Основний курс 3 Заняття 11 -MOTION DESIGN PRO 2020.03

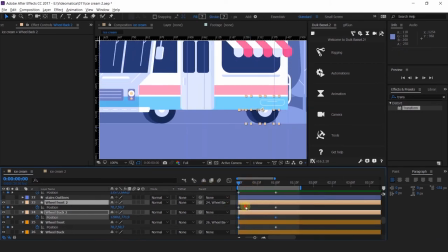[48:04]
Есть. И это тоже.
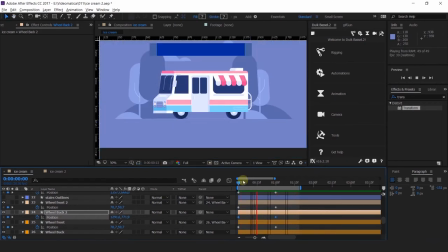[48:10]
Чтобы задние колеса не были такими контрастными. Сейчас они слишком бросаются в глаза, они должны быть в тени. Так, есть. Давайте эту штуку тоже заанимируем. И у нас останется лесенка.
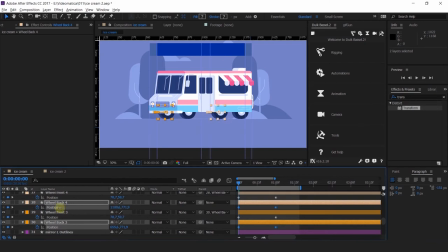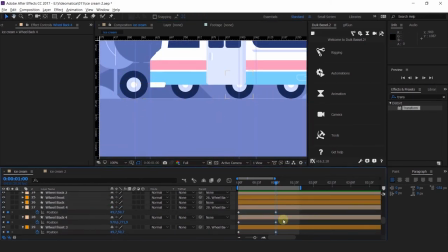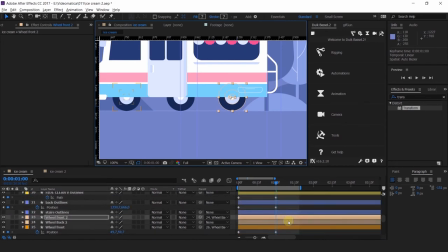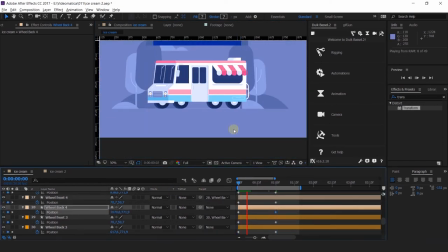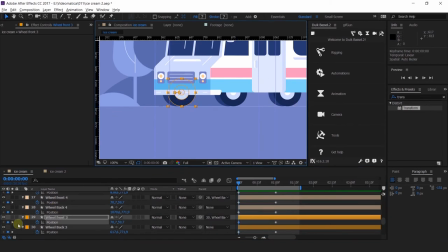[49:20]
По-моему, у нас
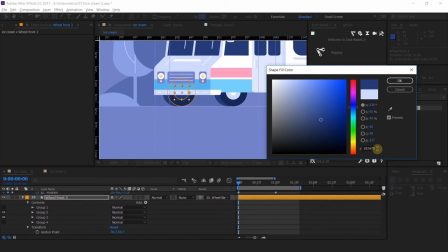[49:29]
осталась у нас лестница, и мы ее привяжем к двери,
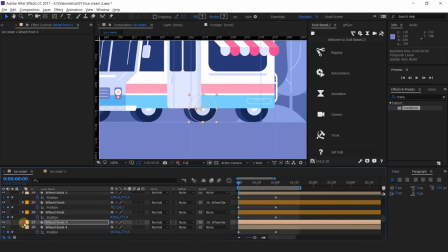[49:36]
чтобы не выставлять это все руками опять.
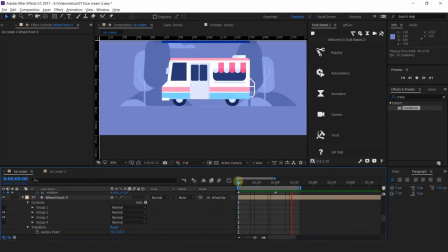Так есть. И нам останется совсем чуть-чуть заанимировать эти части.
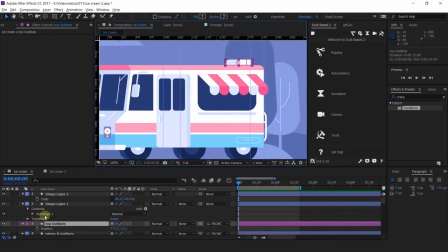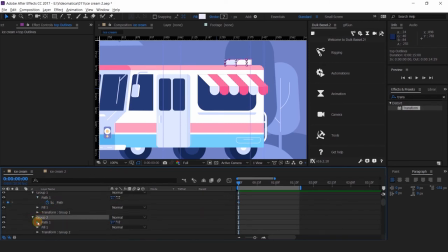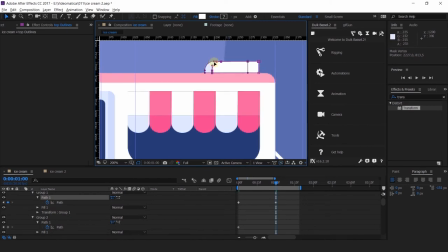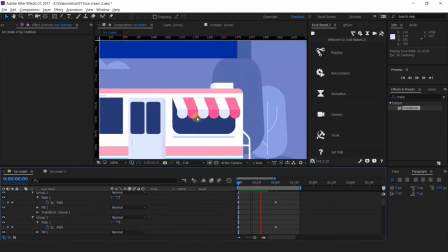[50:29]
Так, и заднюю тоже давайте заанимируем.
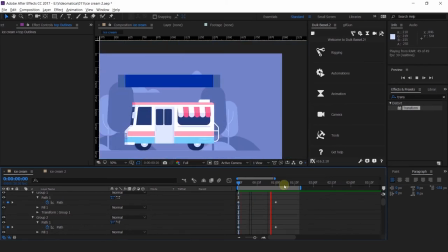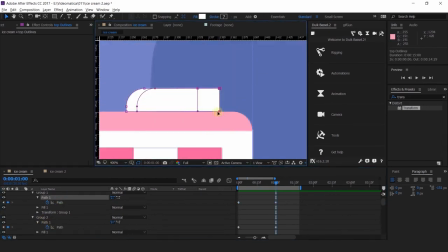[50:41]
в одну линию. Все это дело схлопнем, естественно.
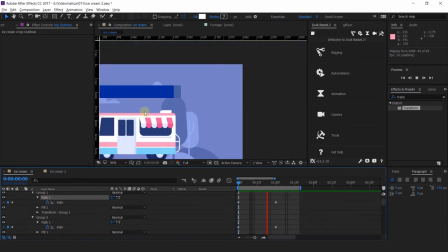[50:45]
Тогда у нас будет более качественный поворот.
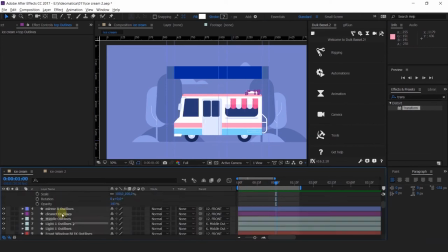[50:52]
Только все не так широко, как у нас тут получилось.
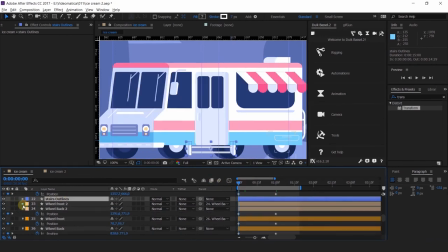Так, есть, мы можем,
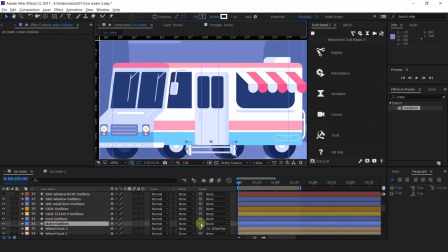[51:15]
естественно, скопировать эти части, чтобы не анимировать вторую, такую же детальку. Да, давайте это сделаем.
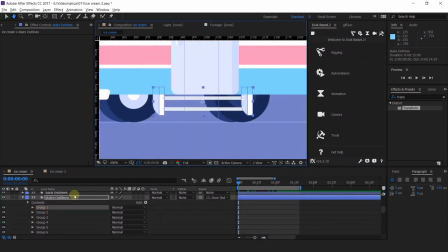Подвинем сюда. И вот у нас, в принципе, готово.
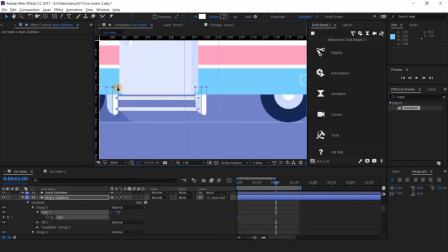[51:41]
Немножко у нас это все дело съехало. Съехало оно,
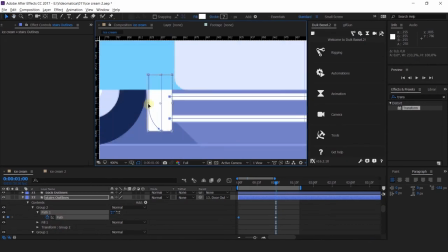[51:50]
потому что у нас лестница должна все-таки еще и расширяться, так как у нас поворот идет.
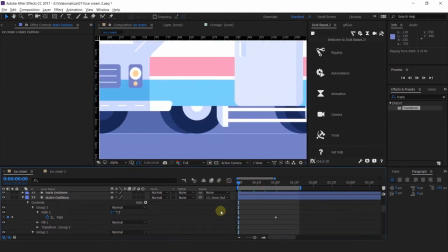[51:57]
Поэтому давайте тоже подвинем.